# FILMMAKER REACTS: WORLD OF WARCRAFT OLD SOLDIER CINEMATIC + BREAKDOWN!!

Or the storytelling to plant that seed to make me think about this. I can't wait to watch the other five, yeah? They've invested me in it. if they were more goblin sorry orc like
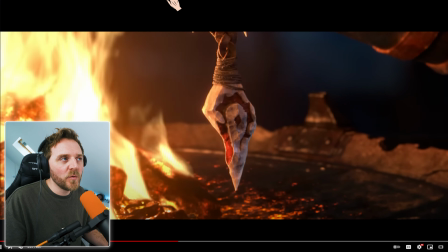23:28 no human connection just acted like fucking idiots I wouldn't connect to it with the way the story is written I've connected with it the eye shots everything
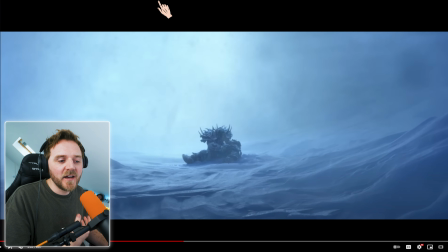23:38 and that's how you do it and so that leaves a last impression and that means that leaves three up in my mind going forward which every time I see here World of Warcraft I might be like oh I've seen that I might pick that up for cheap
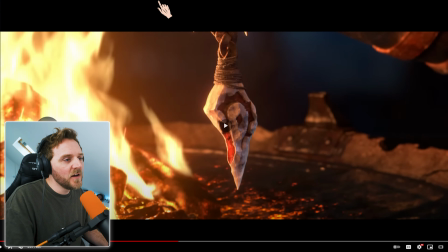23:49 and that's how you can do it okay flash to white so this here is
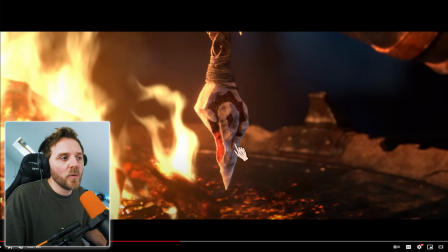23:54 when it comes to storytelling you are foreshadowing yeah you are you are planting the seed for someone
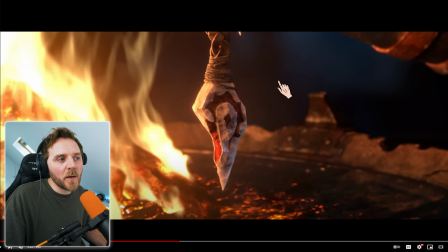24:01 to make a reference of okay so this plays a major part this is almost like him burying his past when it comes to psychology and writing and yet the other character reminds him of the importance of it beautiful foreshadowing a bit like harry potter in the opening lines of harry potter the scar yeah she foreshadowed it years later that that that scar left the point about voldemort flash
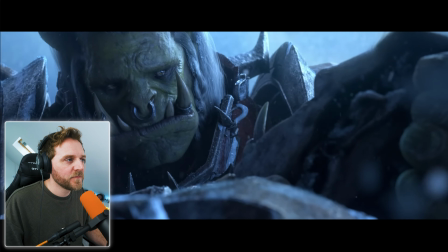24:27 to white we're going back in time that's what it normally means look we've got the cold palette and even colder
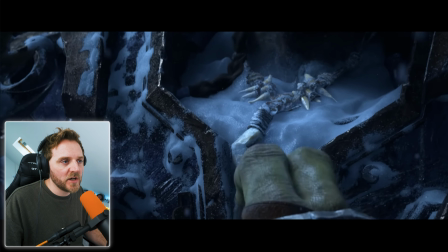24:33 no warm at all really changing it up that
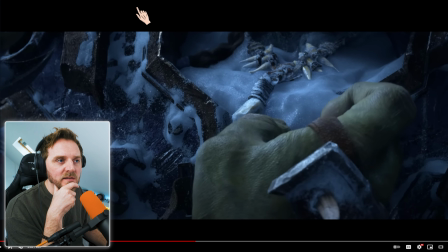24:38 to me was one of the most powerfullest things about this cinematic was the
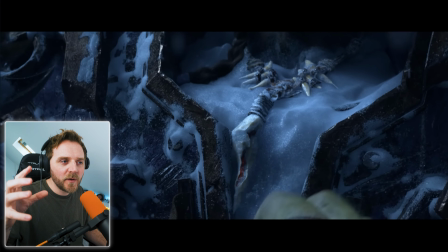24:42 scratching sound there's music but that diegetic sound of him scratching it out. Like I feel his pain. I feel my eyes watering because I feel his pain.
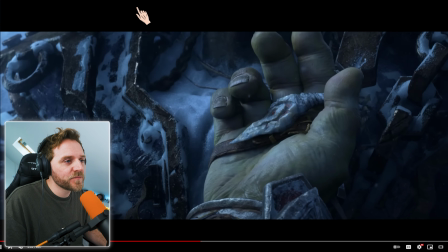24:52 I don't know if it's because I'm a dad or what but it's beautiful. You don't need to see it coming out. Yep, skipping of time.
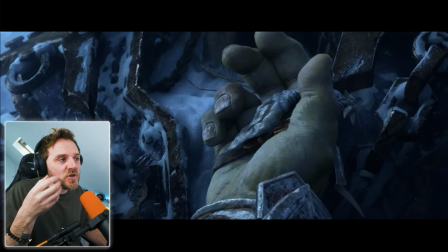24:58 Don't need to see him pulling it all out. Just enough information that he's holding it. Look, fucking eyes watering, silly bastard. It's enough.
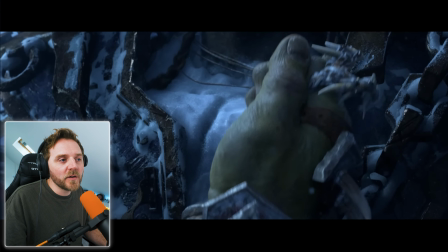25:08 Same with a lot of people, if they're filming
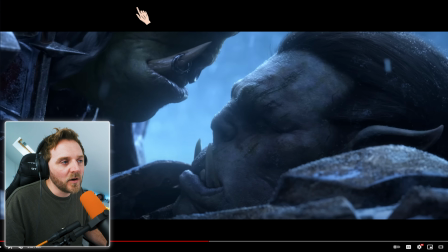25:13 Oh, beautiful. Same as you get these people, you know, especially junior filmmakers, if they're filming someone going from point A, they've got to go to a shop or they've got to go to somewhere, yeah? You don't need to see the whole journey. Just bits of it. You are the storyteller. You don't need to see someone going in the shop, buying a whole packet of crisps or whatever, potato chips, and then leaving. In the shop, see them looking around, walk out with crisps, chips in their hand. Done. You didn't need to see them do it all.
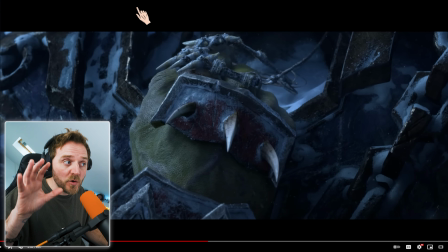25:41 Again, look at that camera. It's moving forward, even on a close-up like this.
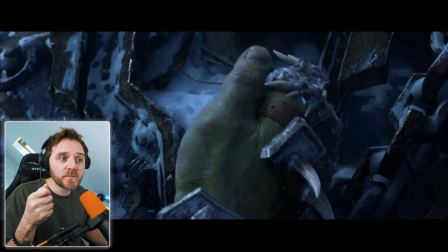25:44 Look. it's moving in because it's important and with his voiceover
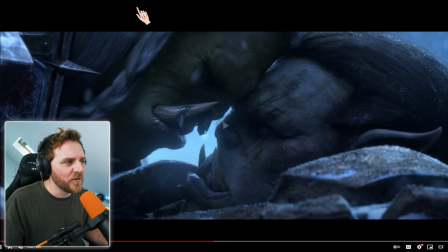25:52 the way they interact with each other dude seriously this is some beautiful shit
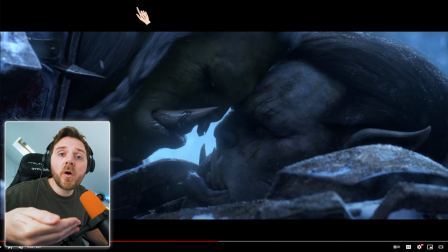25:57 now the camera is dollying back now why are we dollying back guys to reveal the power of what he's doing and look at the lighting it's backlit look at
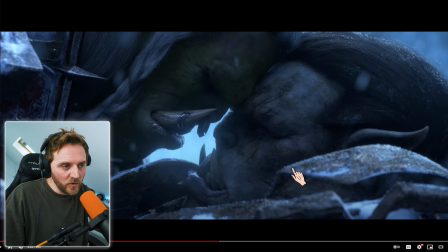26:07 the texture yeah foreground he's rolled they're rolling off on the foreground may ground backlighting is our background
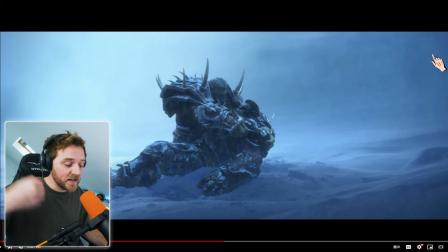26:16 texture the camera then kinetically goes back as well yeah watch camera dolly's back
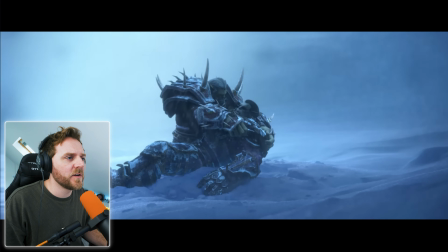26:22 dolly backs again and a powerful delivery beautiful
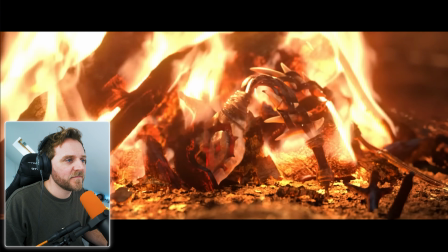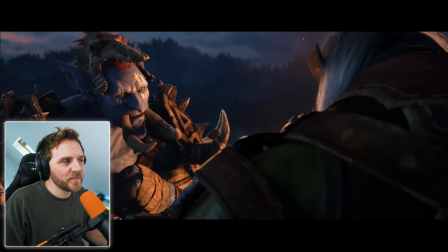26:34 what are you doing
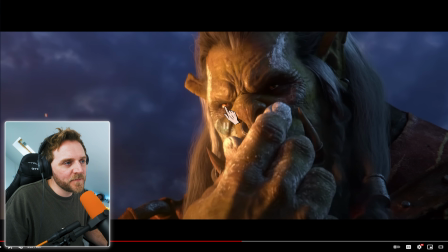26:42 wow what are you doing look at the eyes yeah this catchment is what makes us look at people's eyes
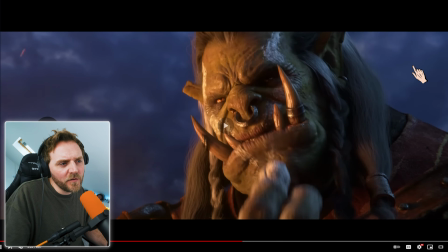26:50 camera's dogging forward again because it's important they did a what a feta black or a It's a harsh cut black.
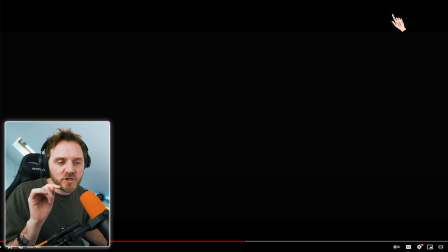26:58 That's the only bit that pulled me out of it when I was watching. I was like, oh, okay.
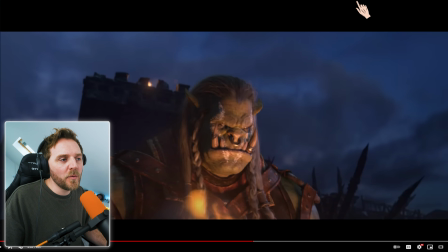27:04 It's fine, but you probably didn't even need a black cut. I think they did it just to give us a little break to tell people that there is a scene change here.
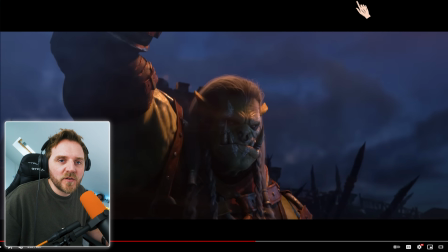27:15 But I was like, oh, interesting, because they've shown so much passing of time, you didn't really need it.
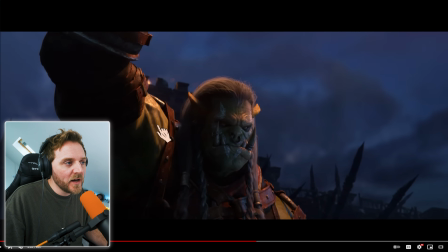27:22 And again, look at this. Look how realistic it looks, guys, yeah?